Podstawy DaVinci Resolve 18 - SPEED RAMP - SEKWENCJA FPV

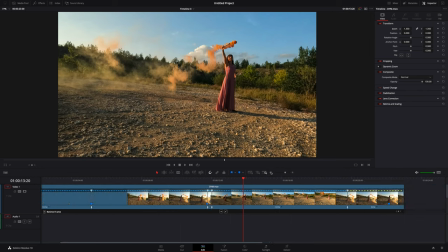8:13 I to jest to, o co mi chodziło, że błyskawicznie mamy przemieścić się z miejsca,
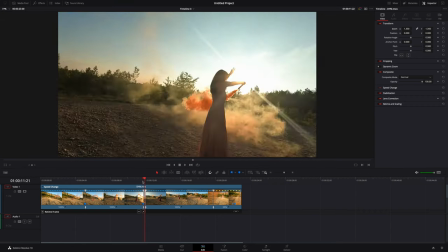8:19 kiedy Ania wyszła nam z kadru, do miejsca, kiedy ona już jest cała w kadrze, tak?
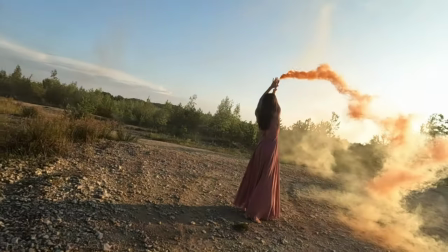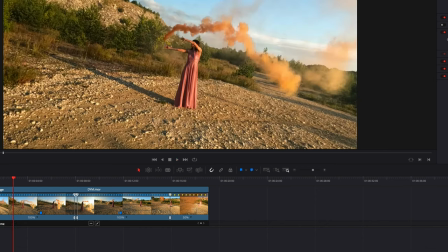8:31 Będzie zagrana 4 razy szybciej. I tu jest wszystko ok.
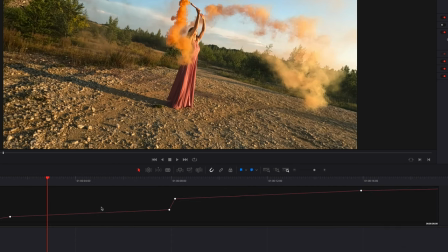8:34 Teraz to, co chciałbym zrobić, to wygładzić trochę te przejścia prędkości.
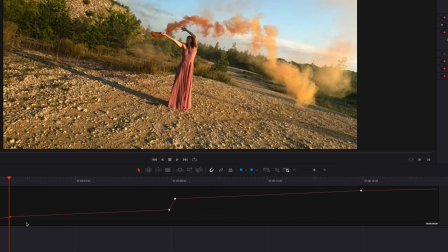8:41 W tych miejscach mamy znaczniki i tutaj zaznaczymy sobie jako gładki i możemy delikatnie pociągnąć, żeby go wygładzić. To samo w tym miejscu, zaznaczymy go i pociągniemy.
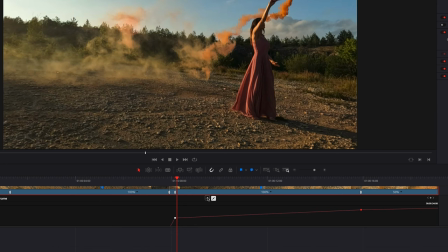8:58 On jest krótki. Zaznaczymy teraz ten. I też sobie przeciągniemy delikatnie.
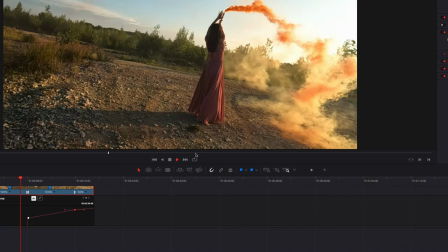9:03 Teraz jest już dużo lepiej, jeżeli chodzi o speed ramp. Dodamy jeszcze efekty dźwiękowe, muzykę do tego i całość powinna być ok.
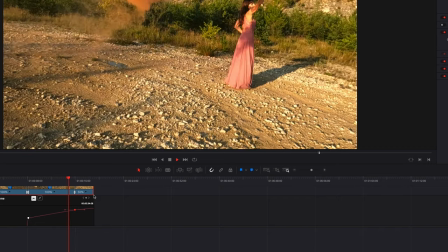9:10 Oczywiście należałoby nieco popracować nad ekspozycją, nad kolorami, ale na razie jesteśmy na etapie pracy nad tempem.
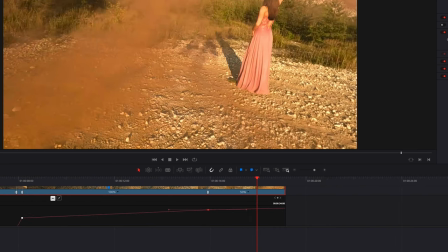9:19 Spróbujmy to wyeksportować. Zobaczycie, jak to wygląda na tym etapie.
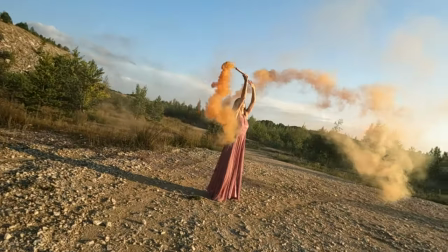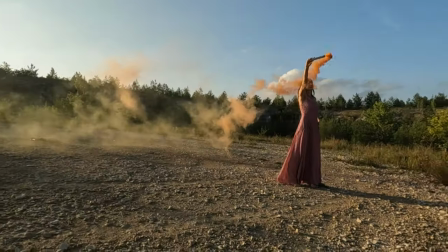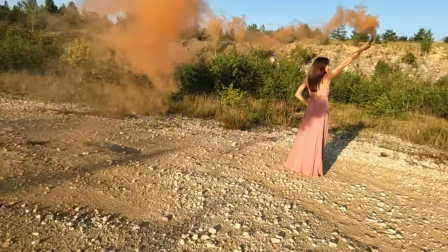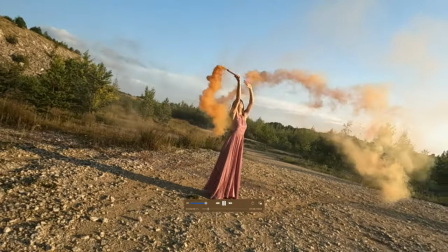9:42 Tutaj klip jest wyeksportowany i potrzebujemy zrobić dwie rzeczy.
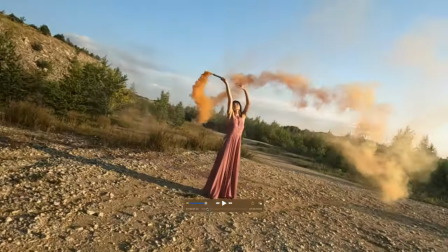9:46 Nie podoba mi się ten wstępny fragment, całkiem go wytnę.
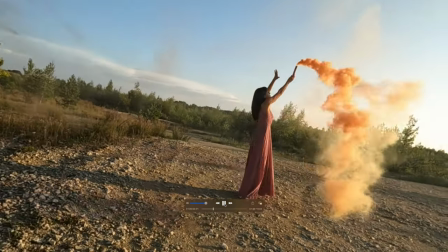9:51 Zaczniemy tu w zwolnionym tempie, byłoby ok. Natomiast druga rzecz, tu potrzebujemy jeszcze przy speed ramp motion blur.
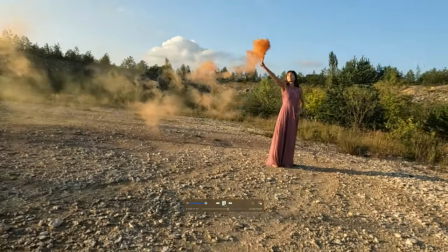9:59 Tak, i jak będziemy mieli rozmycie w tym momencie, kiedy przyspieszyliśmy,
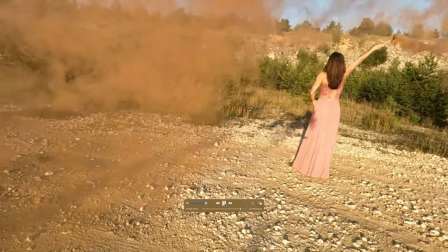10:04 całość jest rewelacja, tu przejdziemy jeszcze tą chmurę i tu zamkniemy ujęcie.
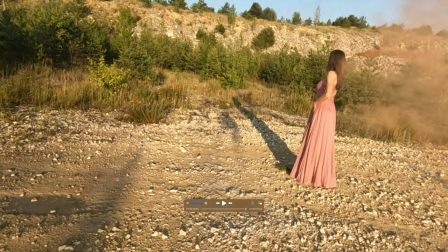10:10 Tak jest, na razie jest w porządku, zrobione jest już dużo, ale jeszcze trzeba nadać sporo kształtu temu klipowi.
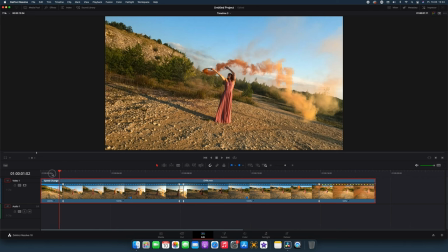10:17 Do dzieła zatem. Tu zdecydowałem się na dwa ruchy. Po pierwsze przytniemy początek, on jest niepotrzebny, Ania tutaj też jest za mała. Dopiero mniej więcej odtąd wygląda to dobrze. Command B, jedynka i mamy.
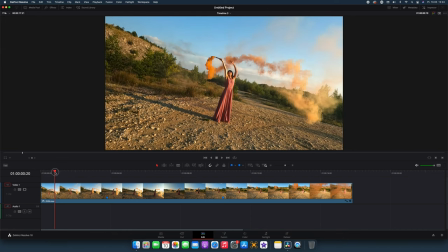10:33 O skrótach mówiłem wcześniej, ale to jest tutaj w porządku.
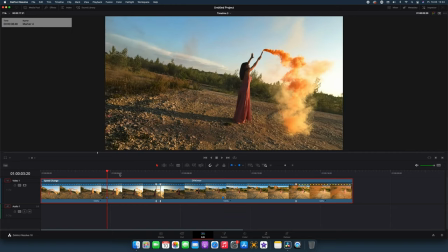10:38 Natomiast w tym miejscu Command R, czyli Retime, będziemy wiedzieli, gdzie my przyspieszyliśmy.
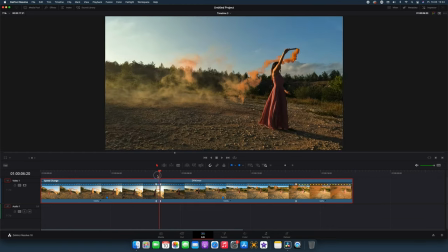10:44 A przyspieszyliśmy tutaj i tu był potrzebny Motion Blur.
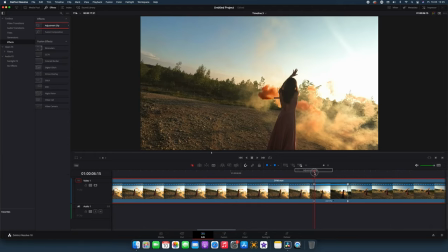10:47 Przejdziemy do efektów, Adjustment Clip, tylko tyle, przeciągnę go nad ten nasz klip, delikatnie przed, delikatnie po,
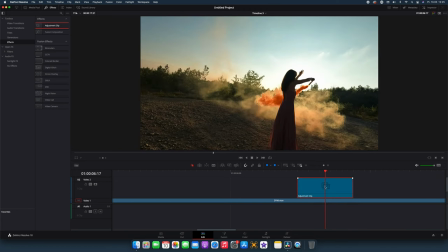10:57 resztę wywalę i teraz będziemy nad nim pracować, tylko trzeba pamiętać o tym, że on dużo pamięci bardzo zabiera.
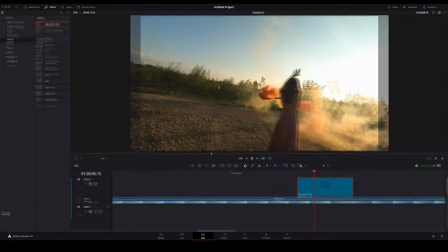11:03 Teraz nagrywam jeszcze ekran, więc całkiem może nam tą pamięć zablokować, ale w momencie,
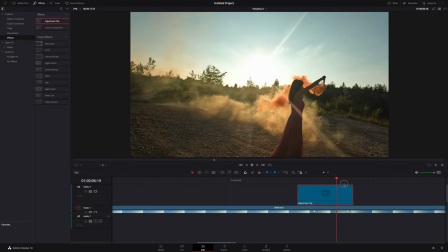11:10 kiedy popracujemy nad nim, można go deaktywować poprzez wciśnięcie tylko i wyłącznie literki D. I w tym momencie on jest deaktywowany,
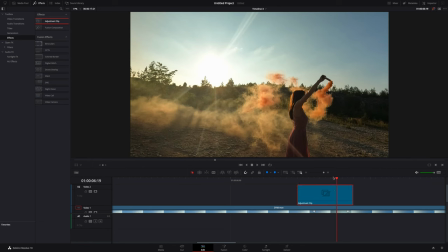11:19 ale jako, że pracujemy nad nim, ja go aktywuję.
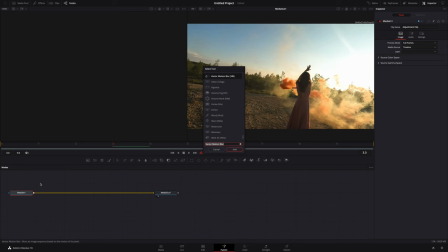11:22 OK, przechodzimy do Fusion i następnie Shift plus Spacebar i tutaj mamy wybrać Optical. I ponownie Shift i spacja, wektor.
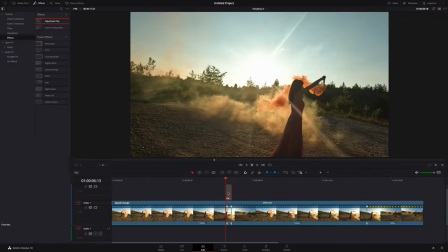11:39 Ten motion blur dodamy sobie. Świetnie. Czyli podsumowując, de facto zrobiliśmy dwie rzeczy. Przyspieszyliśmy bardzo mocno fragment, który był poza kadrem i on nie był specjalnie atrakcyjny, do
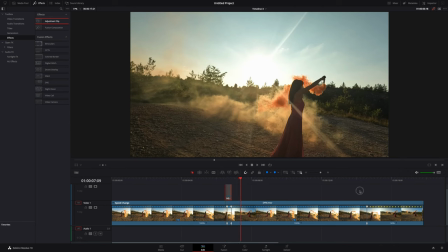11:53 4000%, a następnie zwolniliśmy końcówkę. To jest całość. Ja za chwilę dołączę muzykę i będziecie widzieli już efekt końcowy. Dzisiaj nie zajmujemy się w ogóle polem kolor.
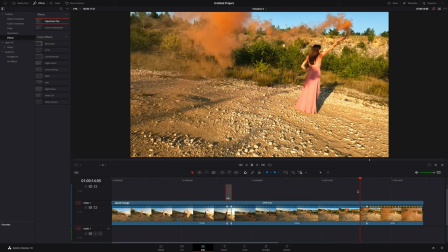12:03 Skupiamy się jedynie na samej edycji i na tym, żeby ten klip miał swoje tempo i żeby fajnie był dopracowany. Ewentualnie wrzucę jeszcze efekty dźwiękowe, ale one będą naprawdę delikatne.
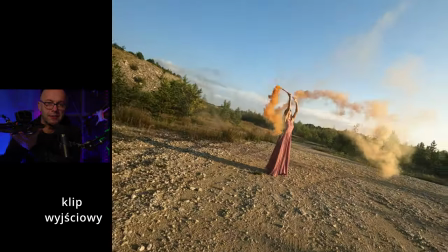12:15 Słuchajcie, dzięki serdeczne za uwagę. Mam nadzieję, że materiał był pomocny.